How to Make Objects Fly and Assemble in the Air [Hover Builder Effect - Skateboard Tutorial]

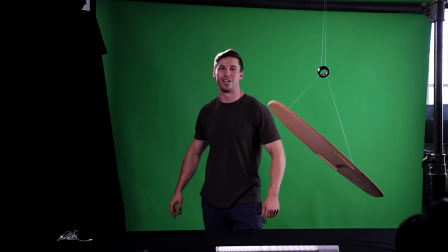guys had to create a product video that looks like this
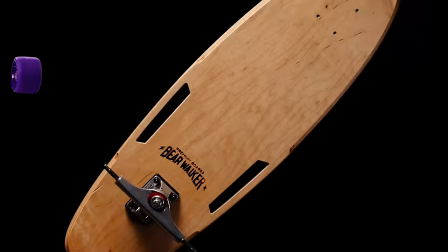all
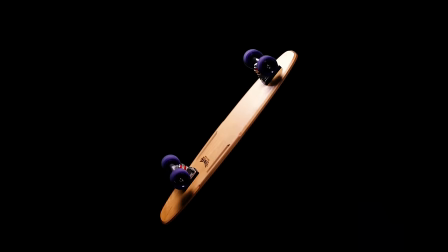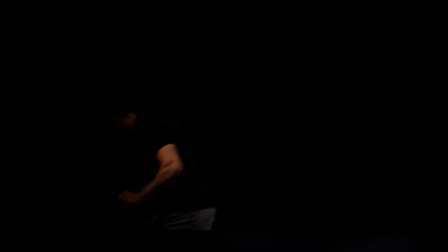right so I've been holding on to this tutorial for two months now I've been waiting for my client to launch the skateboard and release it and announce it and it's been killing me just to share with you guys I really hope that you enjoy this and that this is a valuable tutorial for you because I think this is a really cool technique that I came up with I'm working with bear Walker
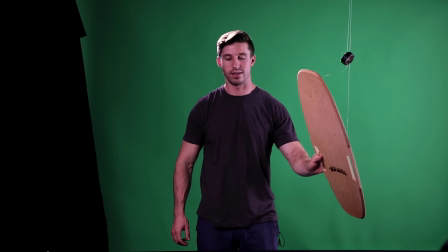who creates these awesome custom skateboards right now this is deconstructed
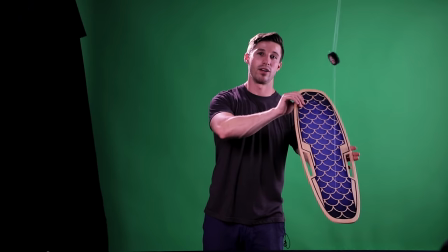but as you can see this side right here looks dope as
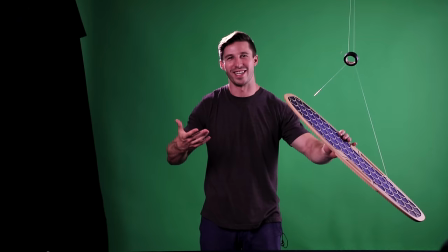right get the ding whatever doesn't matter I'm really tired we've already
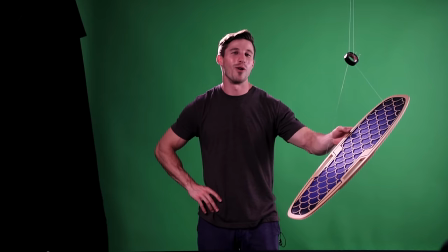shot another video today so we are rolling on video two that's why I'm dressed the same in all my videos and so the concept that I had was
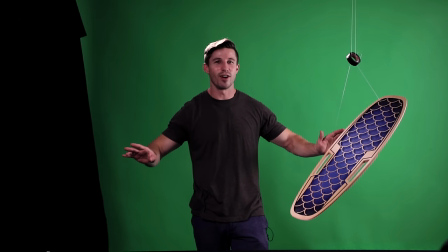imagine this it's a dark misty morning just joking so
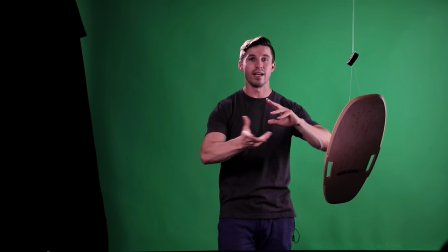the box is going to be spinning by itself and then it's going to open up
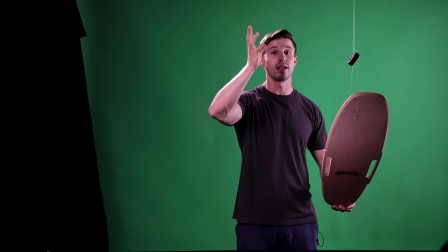and then this board is going to be spinning, rotating out of the box. And as it's doing that, all the parts are going to go ding, ding, ding, ding, ding.
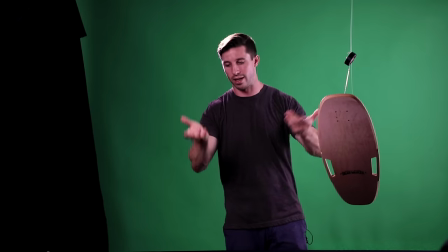And then it's going to stop. I'm going to walk in and be like, Oh, cool. And catch the board. Right.
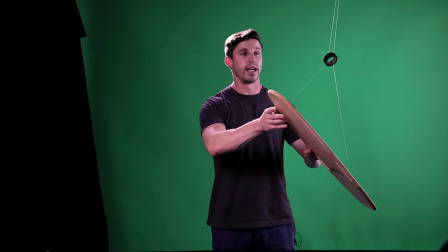And the way that we're doing that is we've taken fishing line and we're running fishing line from here to here,
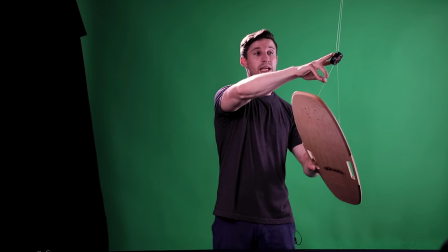like with this angle, which we like when we're spinning it, we have some, a roll of tape here to kind of make a center bridge so we we can spin from right here.
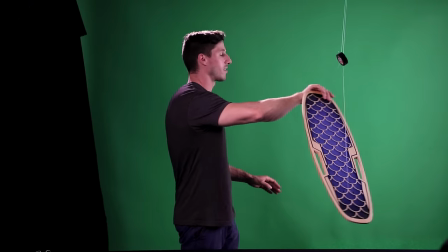And all we're doing is rotating on this green screen like so and we're just spinning it.
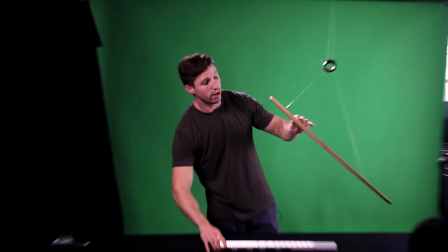And so we got our little bar light right here that's lighting underneath because the box is gonna be glowing.
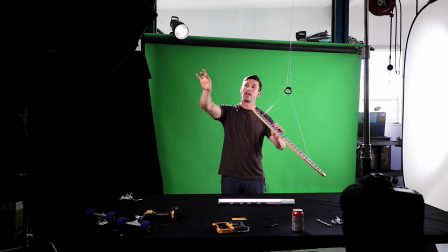Then we have our Aputure 300D and that is pretty much our other main light source. That's our key light and that's Aputure 300D light dome with the Godox.
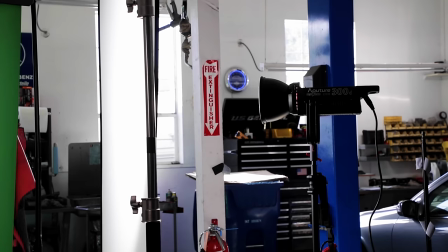Then we have this huge diffusion right here but this diffusion is only hitting back here. we're really focusing on it to just light the the background the
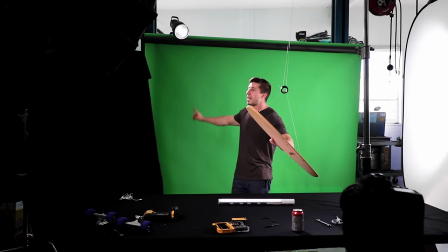green screen so it's nice and even ish even ish enough and then we have our we got our godox on a fresnel and it is just running as our rim light for the board so it's nice and pretty and we're just going to spin it and that's
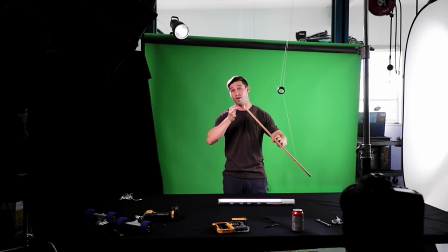all we're going to do today and we're going to pick back up tomorrow to see if it worked out with the idea that I had and we don't know so
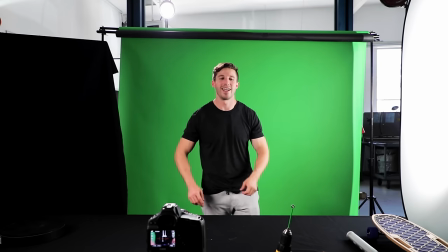okey dokey and that's what I say it's been a long day not trying to rhyme okay so what we're doing now is I took the footage looked all of it looked at all of it and we're like hey this works and now we are getting all the parts spinning and that's a lot
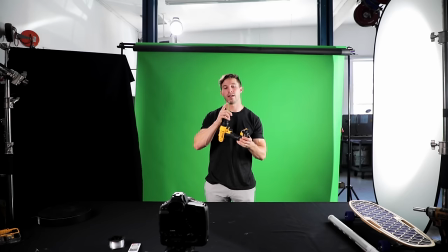of fun and so what we're doing is we took the barbecue skewer painted it green and then hot glue gunned the each of the bolts and
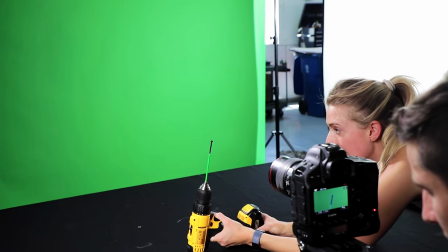nuts onto it like this and then we're just getting shots with the macro and then we have also used the string which we have disconnected now but
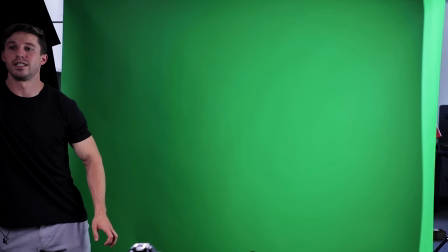i will just explain it to you really fast
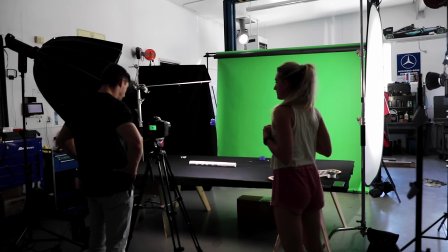yeah it's really heavy and we just tied the wheel to here and then we just spun the wheel in a circle and we also
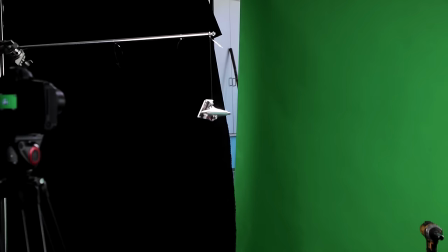what you'll see and we also did the trucks with the wheels on and off and so i'm figuring as I'm
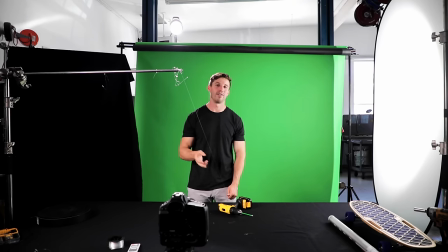making this up as I go because I really don't know if anything's gonna work ever that is kind of all about experimenting and doing new things that are cutting edge
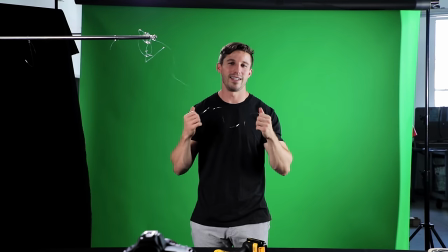but that is the plan Stan I'm not supposed to look at I look at you I look at the camera it doesn't matter